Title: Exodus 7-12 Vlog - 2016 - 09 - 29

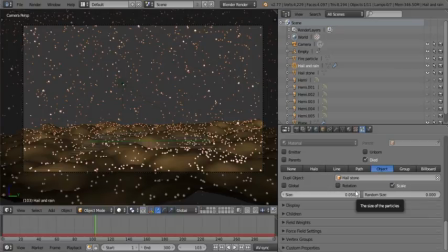40:58 Now, ice is not known for its bouncy properties, usually it just cracks when you drop it, but it does have a small bounce to it. In order to get that little bounce, you have to adjust these little settings over here.
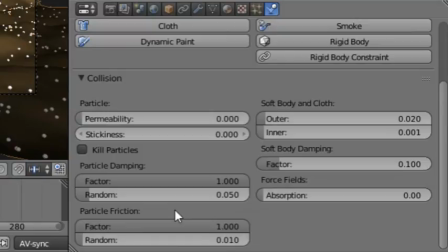41:14 Now, some particles of hail will bounce higher than others, so you do need a random value, and they don't really roll very far, especially not on ground since they're kind of wet and the way that mud
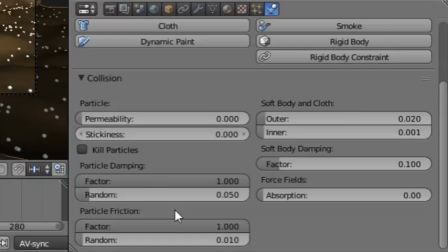41:29 works it it kind of prevents it from rolling around it's not like a little rubber ball it's it's it's almost sticky i don't know how else to describe it so you have to have extremely strong particle
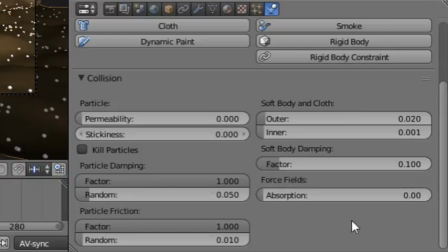41:42 dampening so that it doesn't bounce like all over the place and your particle friction has to be very high so that doesn't roll all over the place. So you set those to absolute max. I do set this to a lower value so that the particle is as tight to the ground as possible.
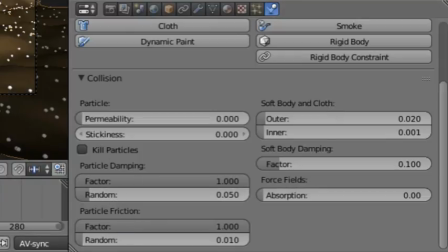41:58 And of course you do add a little bit of a randomness so that some do bounce, some don't, that sort of thing.
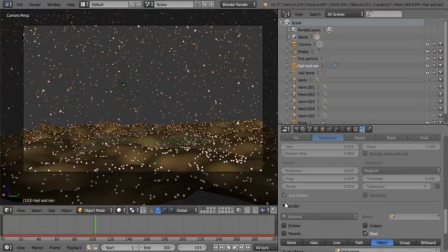42:05 One thing I didn't mention is that for the physics, I did turn on size deflect and that enabled the hail to actually sit on the ground. Just a hint there. Otherwise it kind of sinks into the ground.
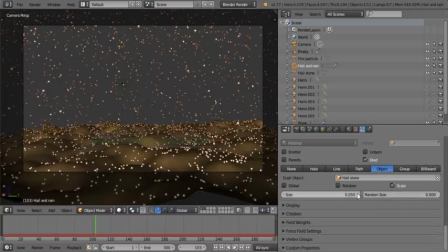42:22 Okay, that is cool. I didn't add any kind of randomness to the sizes of the hail. You can add that. It will add a little bit more dimension to it. But since we have this great level of distance, you don't need it. The rain, on the other hand...
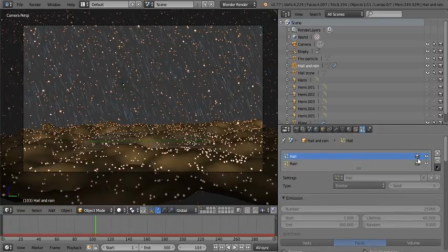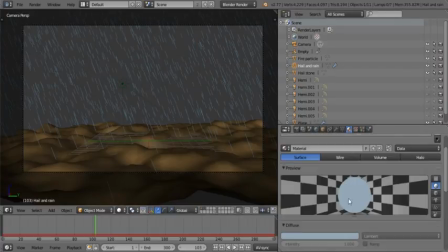42:46 Okay, I used slightly blue kind of material, as you can see over here, which gives it kind of an icy look. And it also makes it a little bit darker, otherwise it's just too white. I don't know how else to describe it, it's just too white.
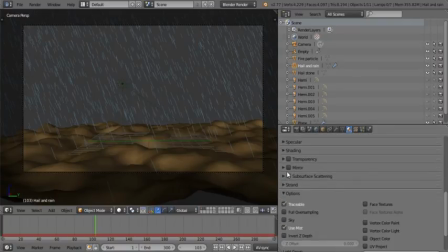43:01 You do need to change its strand settings, because when you use the tail, trail kind of settings of your particles, it uses the strand settings. so I use the kind of strong root the tip again I just make
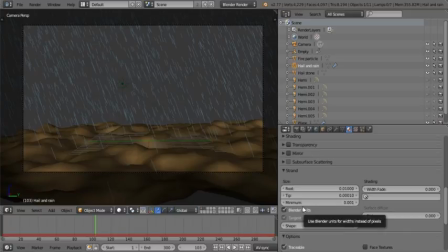43:16 it zero and blender units for rain if you do use rain and you don't want closer droplets to be a different size than the distant droplets you can turn off blender units and use the pixel setting this
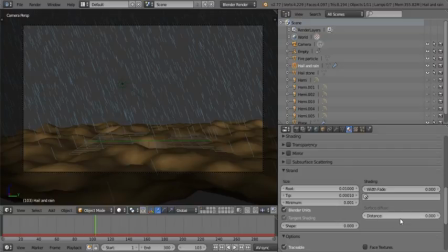43:29 is one setting where you can actually use that praise God for showing me that right now okay I did add some randomness to this.
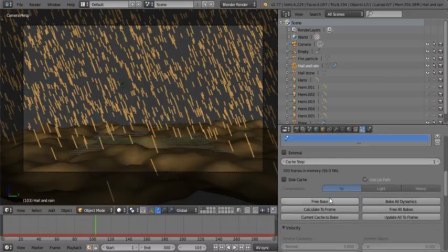43:37 So let me show you that quickly. I set that under the velocity stuff. I didn't use the normals, but I did use slight rotation, object over here, and random over there.
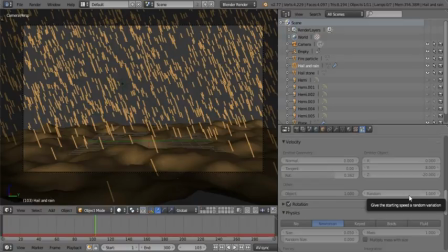43:51 I found that when I set it above 1, the randomness was 2 in 10s. Setting it below 1, the randomness wasn't enough. So in this case, 1 worked brilliantly. I did add a little bit of rotation, but I didn't see a visual difference.
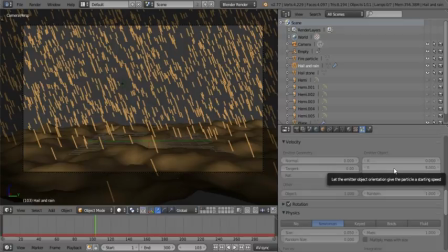44:08 Of course the Y speed has to be really fast so it's set to 8 so that it gets a good angle and the downward speed has to be really fast so that's set to minus 20.
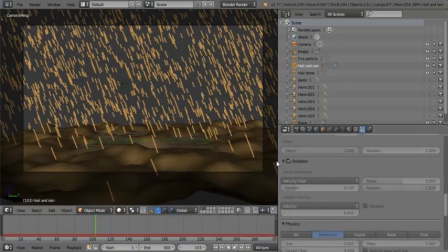44:22 A little bit of rotation so that it's angular. Not that this really made much of a difference but whatever. At least for the rain it didn't make much of a difference. And now the important part is our render settings.
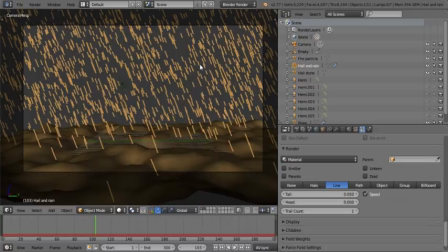44:36 Now, in this case, we don't want our emitter to show, because it's going to create this big flat shadow on the ground, big square flat shadow. So I turned that off for both the hail and the rain. It's falling from the sky, I mean, yeah.
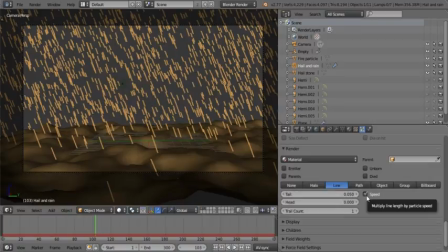44:52 So I use the tail one, set it to speed, so the faster it goes, the longer the tail will be. Simple as that. Trail count 1, head 0, and it's set to line, not path, it's set to line.